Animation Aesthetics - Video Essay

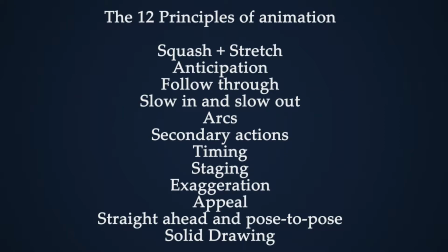(0:00)
12 principles of animation are some of the most universally accepted rules for creating fluid and engaging movement.
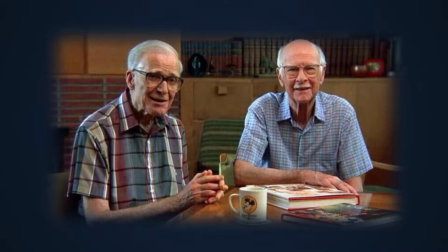(0:07)
But what are they? Established by Disney animators O. Johnston and F. Thomas in the 1981 book, The Illusion of Life, Disney Animation, the principles are based on research done by Disney animators dating all the way back to the 1930s.
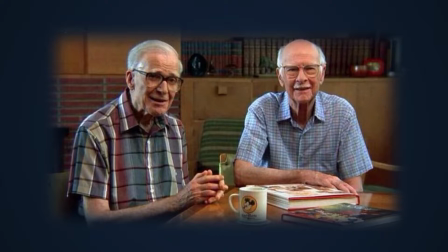(0:23)
Although intended for 2D animation, one can see that the principles outlined in this book are entirely applicable to 3D animation.
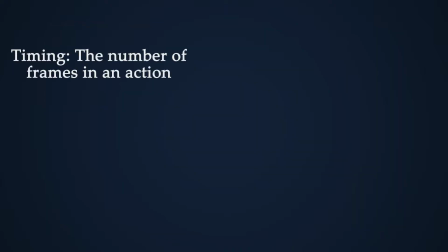(0:31)
We'll look at how timing, slow in and slow out, as well as exaggeration are all utilized in a 3D medium.
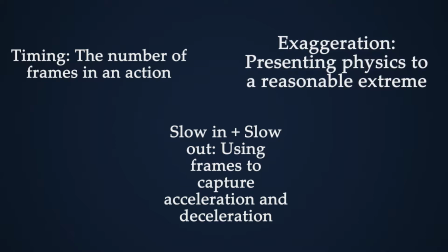(0:38)
One of the most important principles shared by the two mediums is timing.
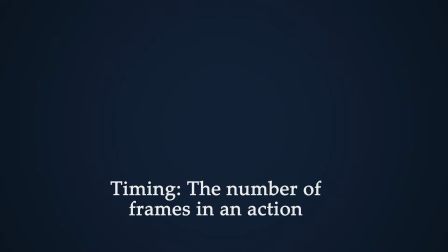(0:42)
Luckily, most 2D and 3D films share a frames per second of 24, which is especially good because when talking about timing,
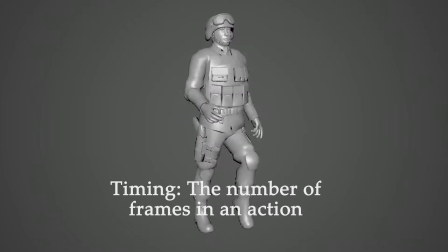(0:50)
a few frames can make the difference between an action looking like it has weight and momentum and being painfully slow. Here we can see the difference between a walk cycle on 24 frames and the other on 32 frames.
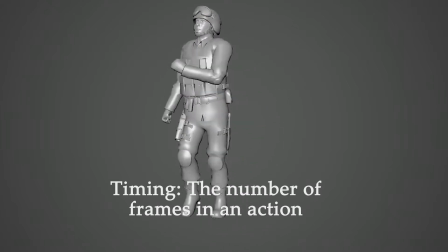(1:04)
Although they're essentially the same, we can tell a lot by the mood of the character by how quickly they're walking. And even though computer animators don't draw every single frame, a strong knowledge of timing is still required to get this right.
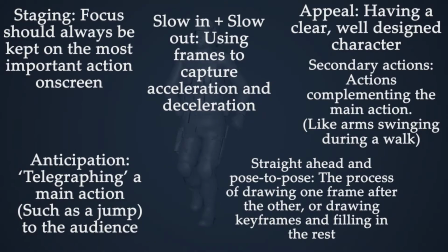(1:23)
However, another medium that's applied the same way in 2D and 3D is slow ins and slow outs. Know that motion tends to happen with acceleration and deceleration,
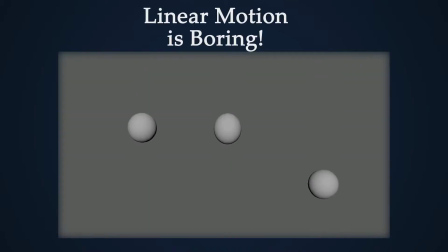(1:36)
which is good because audiences also find that motion without this, without slow ins and slow outs, are very boring, which is why both 2D and 3D animators have ways of applying this.
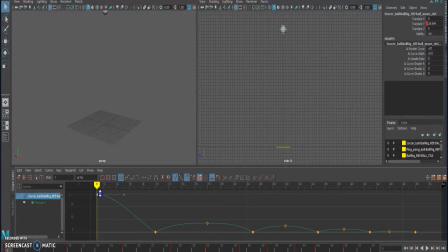(1:53)
Here that the connection between the two keyframes is not a straight linear line, rather it's curved. It starts off slow as the ball begins its motion and picks up in speed as it accelerates due to gravity.
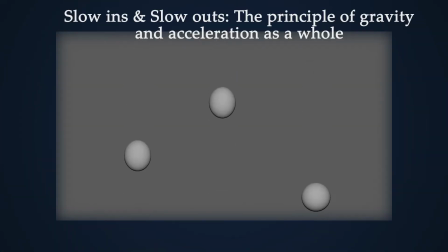(2:07)
Although we can see computer animators have a much easier time of implementing slow ins and slow outs through the use of tangents, we can still see that the principle still applies here.
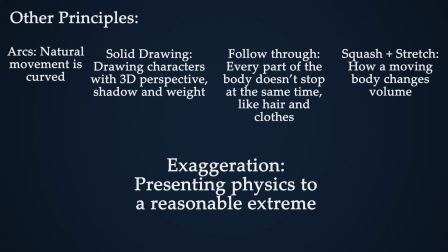(2:21)
The final principle I'm going to talk about is exaggeration. Unlike most principles, exaggeration is about more than just replicating real life.
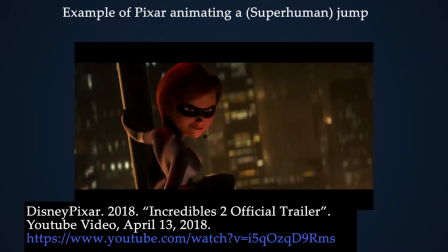(2:30)
For example, a person falling will squash and stretch slightly upon landing, but an animator looking to exaggerate the sense of momentum would have the character squash almost all the way to the ground before popping back up.
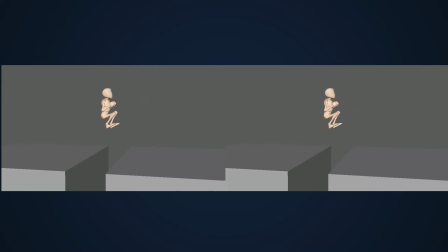(2:44)
Here we can see that although the character is jumping across a gap like any regular person would, his actions are a lot more stretched. He's almost rubbery and exaggerated in respect to the principle of squash and stretch,
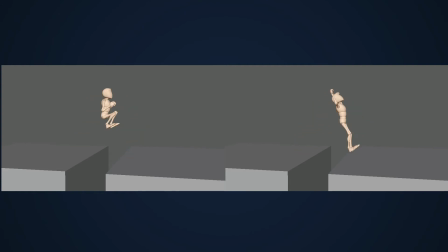(3:00)
which helps make a rather boring action like a jump seem a bit more interesting and appealing. Which is why I think so long as hyperrealism isn't the goal, exaggeration remains an important principle to create visually interesting animation.
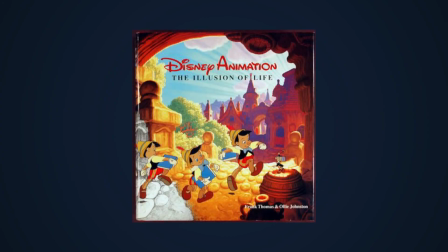(3:16)
Although Disney's 12 principles were established long before the widespread use of computer animation, we can still see how they're used in terms of timing, slow-ins, and outs, as well as exaggeration. The 12 principles of animation have remained unchanged for as long as they have because they're still
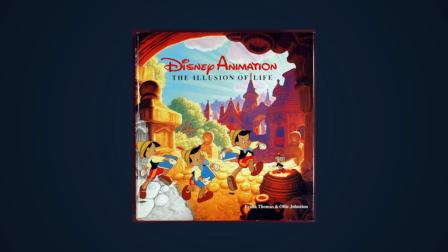(3:34)
clearly perfectly applicable to modern animation, both for 2D and computer mediums.